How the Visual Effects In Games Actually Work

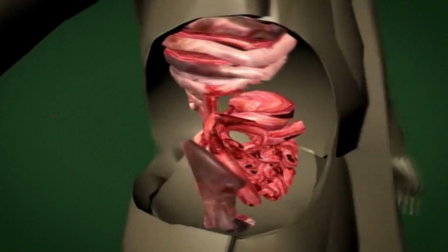247s
And in the process of doing so, there must be a tight communication maintained with the design, art, animation and writing departments,
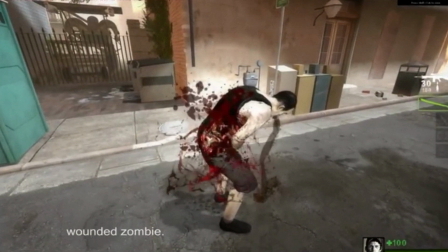254s
followed by sound design, lighting and many other disciplines I'm forgetting to mention right now.
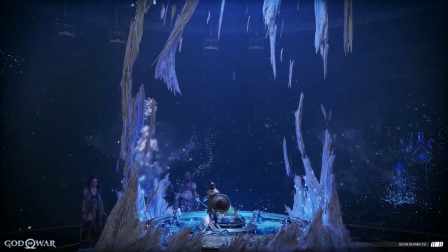259s
So just like a designer on the team, the VFX artists must juggle a lot of responsibilities,
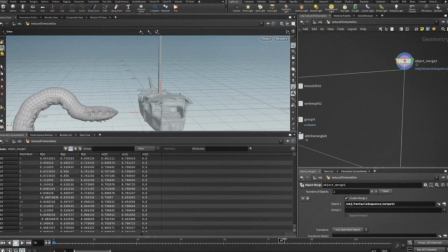264s
which is why there are not many VFX artists in the industry compared to other disciplines.
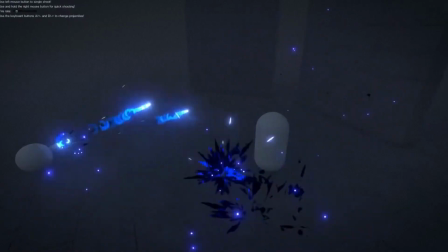269s
It's a bit intimidating to pursue a career in visual effects, but luckily there are more and more resources available for those who are interested,
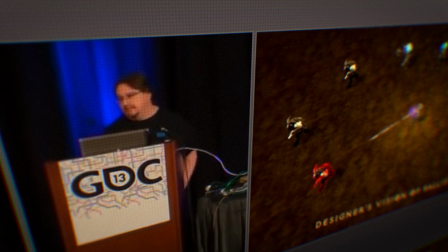277s
like the VFX apprentice courses linked in the description below. There is a story from the development of Diablo III that's a good representation of lack of communication.
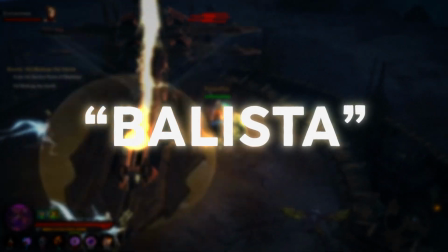286s
The designers wanted a skill called Ballista, and in their mind it was a low level skill that you outgrow,
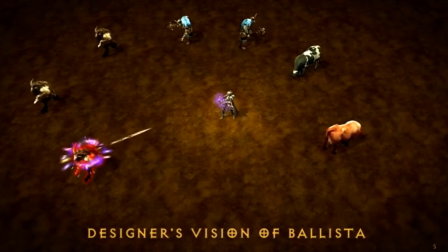293s
having to click multiple times to take down a weak enemy. On the other hand, the VFX artists had a different approach.
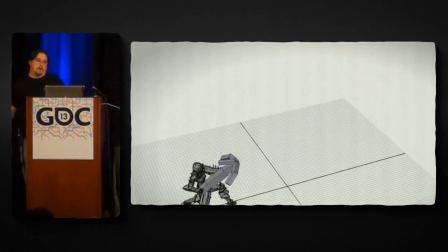301s
We imagined that it would be a mystical Ballista that's almost bigger than the character themselves, and it would look like this.
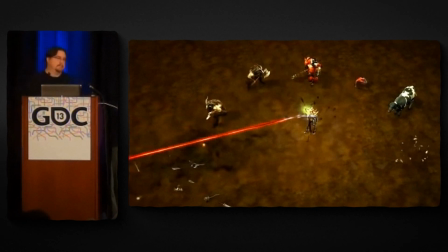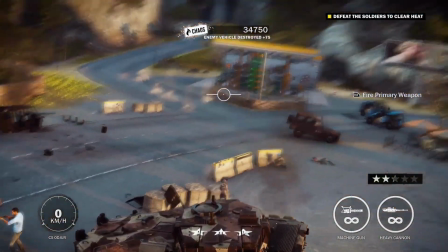312s
There are a lot of things that can go wrong during the creation process, so let's go over the core pillars of good visual effects.
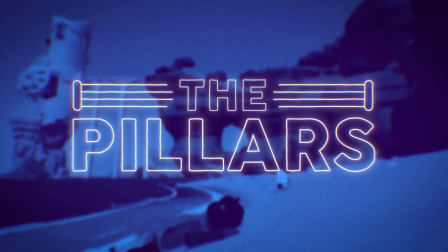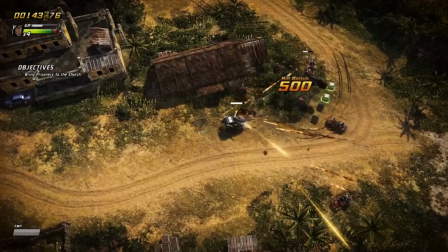327s
As most disciplines related to game development, there are many do's and don'ts,
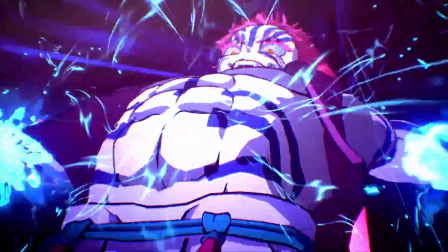332s
but it seems that the core attributes of good visual effects are largely agreed upon by professionals from this field.
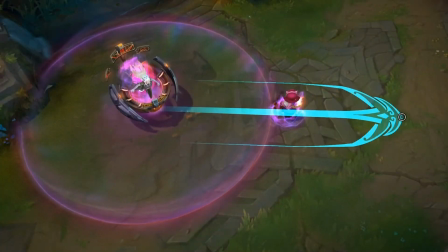338s
Starting with the shape. This is easily used to communicate direction or area of effect.
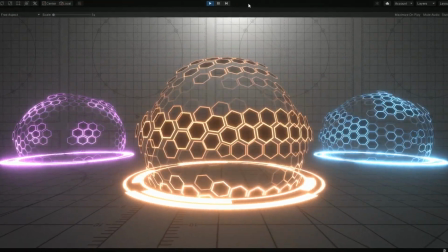344s
If you want to make something inviting, make it round and soft. And if you want to make something uninviting, make it sharp and spiky.
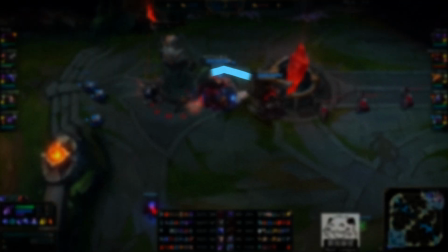351s
Players are already accustomed to standards and if I show you this shape, you probably already know what it stands for.
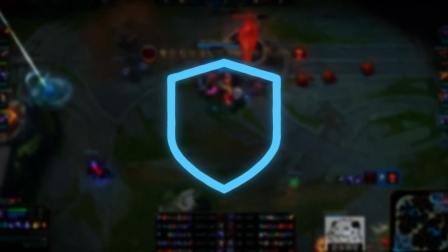357s
So, use shapes accordingly.
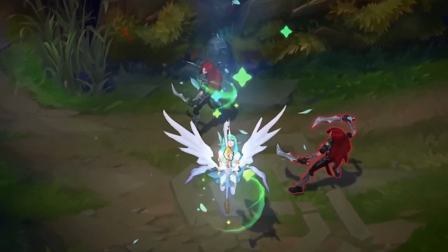360s
If you're making a healing spell, consider sneaking little plus signs as floating particles because players will subconsciously register those hints.
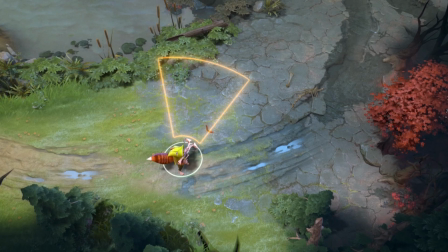367s
Shapes are the starting point for your VFX. So, for example, you could use a cone to determine the direction of an attack.
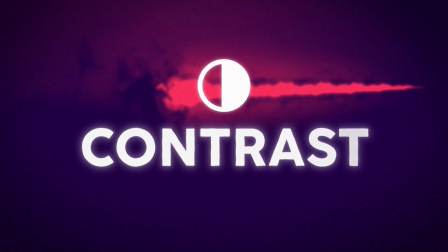374s
However, you can push it further with the use of contrast. Do you want to communicate how powerful a spell is?
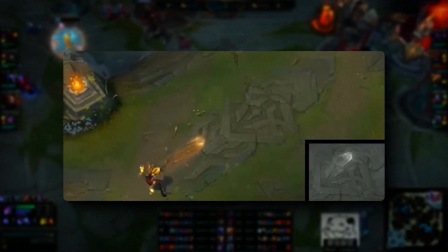381s
Contrast is the answer. Keep it low for weak stuff and ramp it up to beef up any spell.
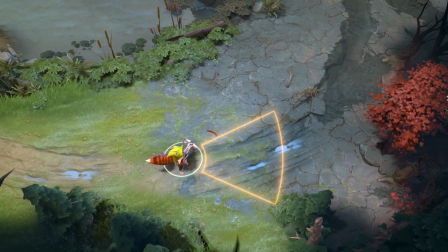386s
Going back to the previous example, this shape tells you the direction in which you're about to cast a spell. But what if it deals more damage in the center rather than the edges? Well, that can be communicated with contrast. And the same goes if the damage is closer to the casting point, fading out as it goes further.
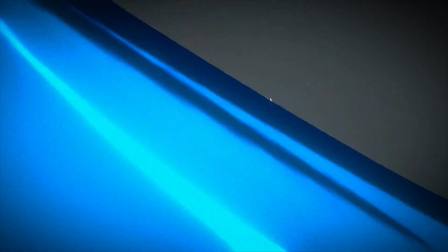404s
A well-placed gradient goes a long way.
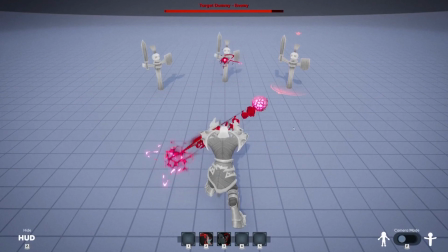407s
And even though it might be tempting to make everything be bright and powerful, it's probably best to practice some restraint.
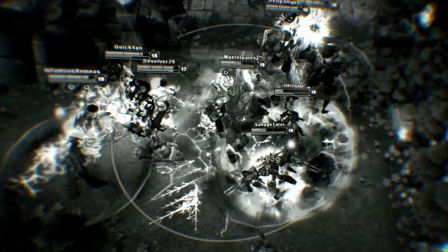414s
Keep in mind, if everything is powerful all the time, nothing really ends up feeling powerful anymore.
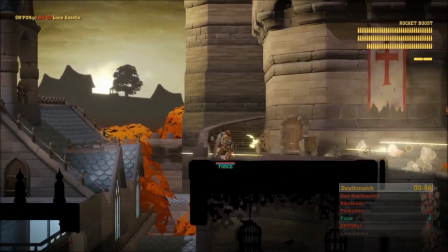419s
That's the definition of contrast. But if you want to differentiate between visual effects even further, consider making use of color.
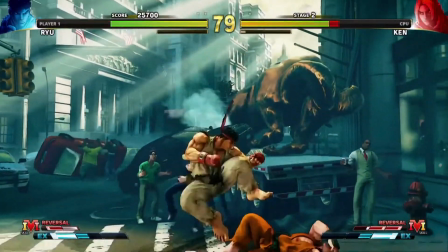427s
Defining the visual identity of a character through the color of VFX would be a very good use of this.
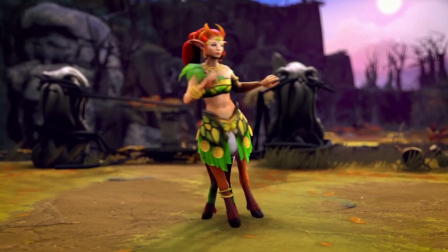433s
Are they angry all the time or peaceful and all about nature? Here's a cool practice scenario.
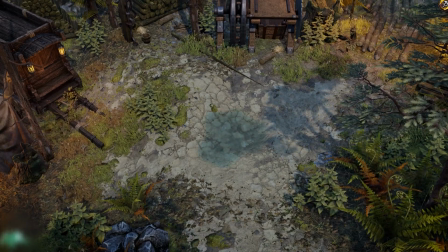439s
Place a puddle in your game. Make it light blue and it's simply water. Completely harmless, but make it shimmer with color and it's now gas.
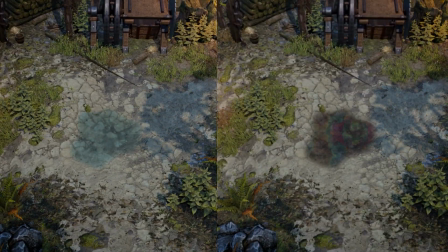447s
This communicates to the player that they can lure some enemies in it and maybe cast a fire spell to set it ablaze.
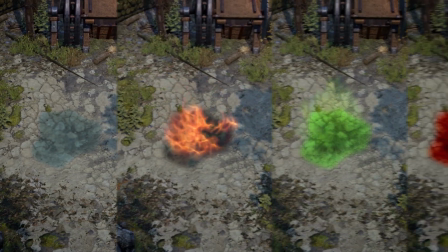452s
How about turning it green, it's now poison, red for blood and this list keeps going on forever and ever.
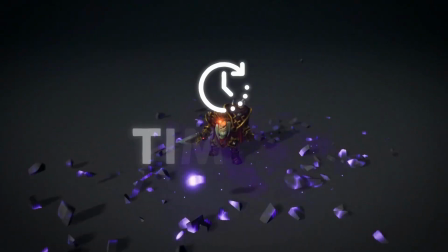459s
But color doesn't tell the whole story, as timing is probably one of the most important properties of visual effects.
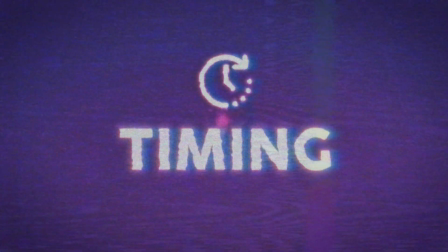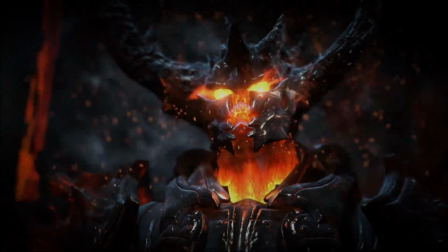475s
You could have the best looking particles ever, but if they are animated poorly, the entire effect falls flat.
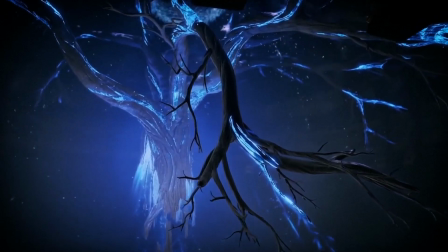482s
So following basic animation principles, you should avoid any linear motion and instead embrace easing curves.
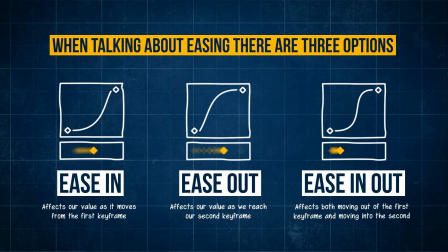489s
They are your friend.